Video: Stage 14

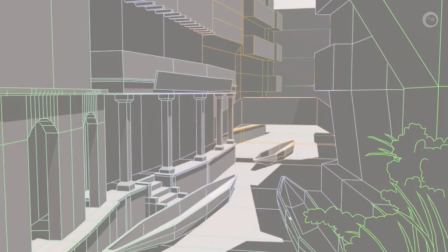Here, we introduce organic elements. Also, add an array of beams on the top left, which is super easy to model. More doors, windows, vegetation, and again, clean topology.
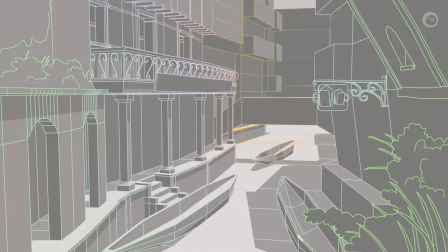Top veranda reel done, and moving to the right, a pub sign and a window. The wooden frame of the rightmost building wasn't properly edged, and if you're a careful observer, you'll notice a few things moving around. We deliberately did that. They sort of add errors, making it more human or organic.
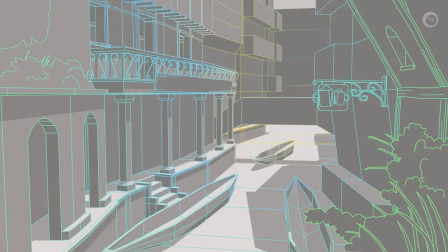Next, we throw away a few lines and edge mark edges for style. The edge marks are on the board outside the big veranda and the wood frame to the right.
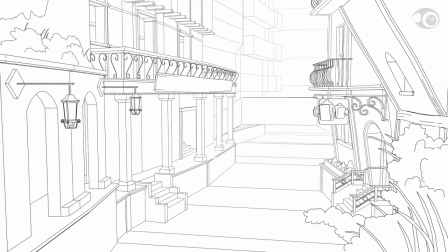More door frame and windows to the right. And here we changed many things. The most notable ones are, we changed the building's height. The main reason to do that is to break converging lines, pointing into the vanishing point in the middle of the composition. This introduced dynamics more pleasing to the eye. Again, we intentionally add some errors.
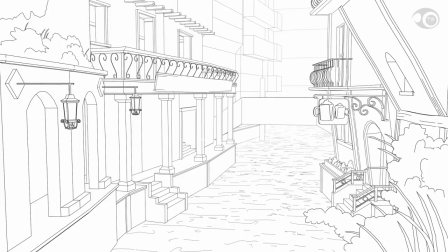Here, we removed more lines and added a water ripple line style. Water is a separate line set inside a group. If you observe carefully, there's a pole in the distance, and we use that to break the vertical parallel lines.
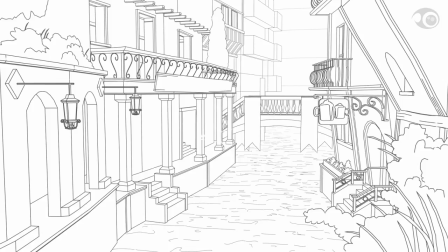We add a bridge with banners, more green stuff, and a mid-ground building. Using the conifer-like plant helped kind of break up some of the repeating shapes. We added another potted plant in the foreground, modeled a mid-ground building, and somehow we made a face. Nice. So let's see, we added bricks in the foreground, filling some of the empty spaces.
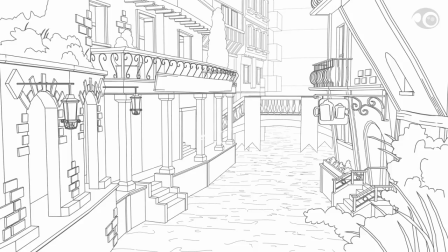This is part of the less is more method mentioned earlier. We moved the pole in the background to cover the new parallel line created by the building. Then we finished the background building, adding details, the banners, and the new windows to the left side of the foreground.
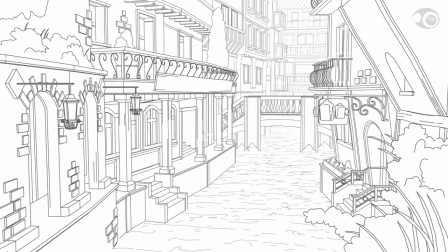Here we add some details to the newly added windows in the foreground. And now, time to add the gondolas. Not gondola, this isn't a ski resort. Anyway, we put three of them, since three is a magic number after all.
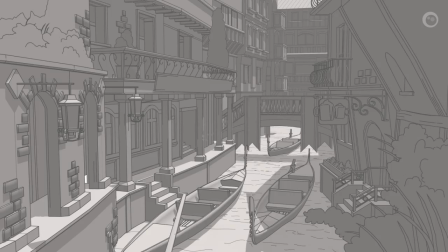We rendered this with a shadow pass, which is a shortcut for a later process. And finally, we get a full line art on a white background.
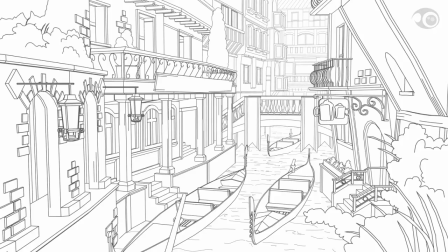And this is how you make a nice composition. Hey, now we have a coloring page. So the key processes are, make sure that you have a great vantage point as a base of the composition, and use basic shapes at the real-world scale to do that.
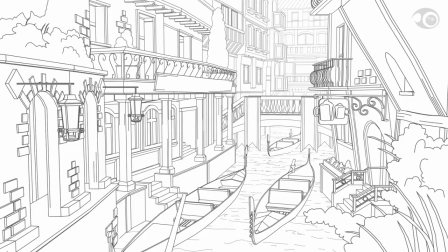You sketch on top of the composition to approximate details, also making sure the lines don't get too dense. Build the scene with edges as the main priority. And then isolate models either with layers or local view when test rendering.
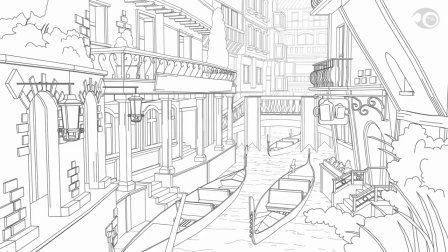That'll save you a lot of render time. Lastly, remember to group objects to separate line styles. And you're all done, right? Well, not quite yet. We still need to see the meshes of this composition.
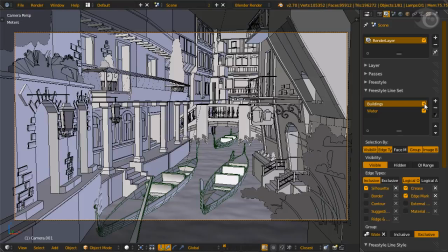In this case, we have a single point of view composition, so it will only look good from the camera view. With that, it's basically WYSIWYG, or what you see is what you get.
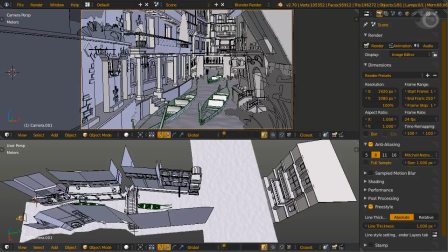And as with all great compositions, there will be objects in the foreground, middle ground, and background. In this composition, everything in the front of the bridge is foreground. The middle ground objects are behind the bridge. And finally, the furthest building is the background, which is where the least details are needed.
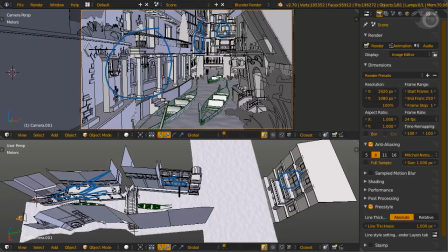You can dig deeper into the meshes of the objects at your own leisure. Now we are moving to the edge type and line set.
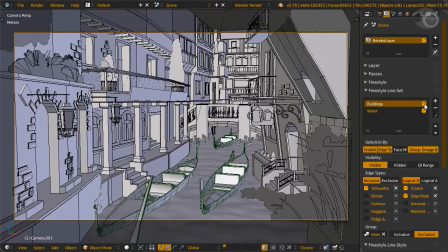There are two main object groups, water and everything except the water. For everything except the water object, edge types, silhouette, crease, and edge mark are used.
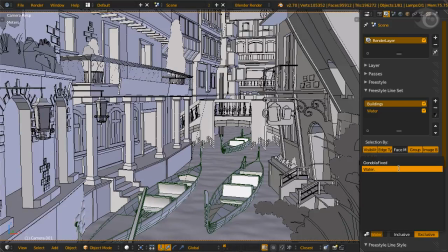They were decided while modeling. Because there are only two selections, we group the water object and exclude it from this line set, which is similar to saying, select everything except water. For water, we use the edge type suggestive contour. Ridge and valley can also be used, but we prefer suggestive contour for this.
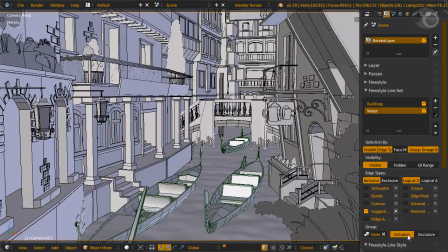Group to inclusive for the group water, which is similar to saying select only water and nothing else. Moving on to the line styles for the building line set. We used sketchy with three rounds, a distance from camera modifier for color and thickness.
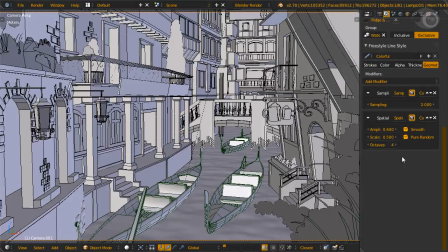For geometry modifiers, spatial noise is activated with a small amplitude and scale.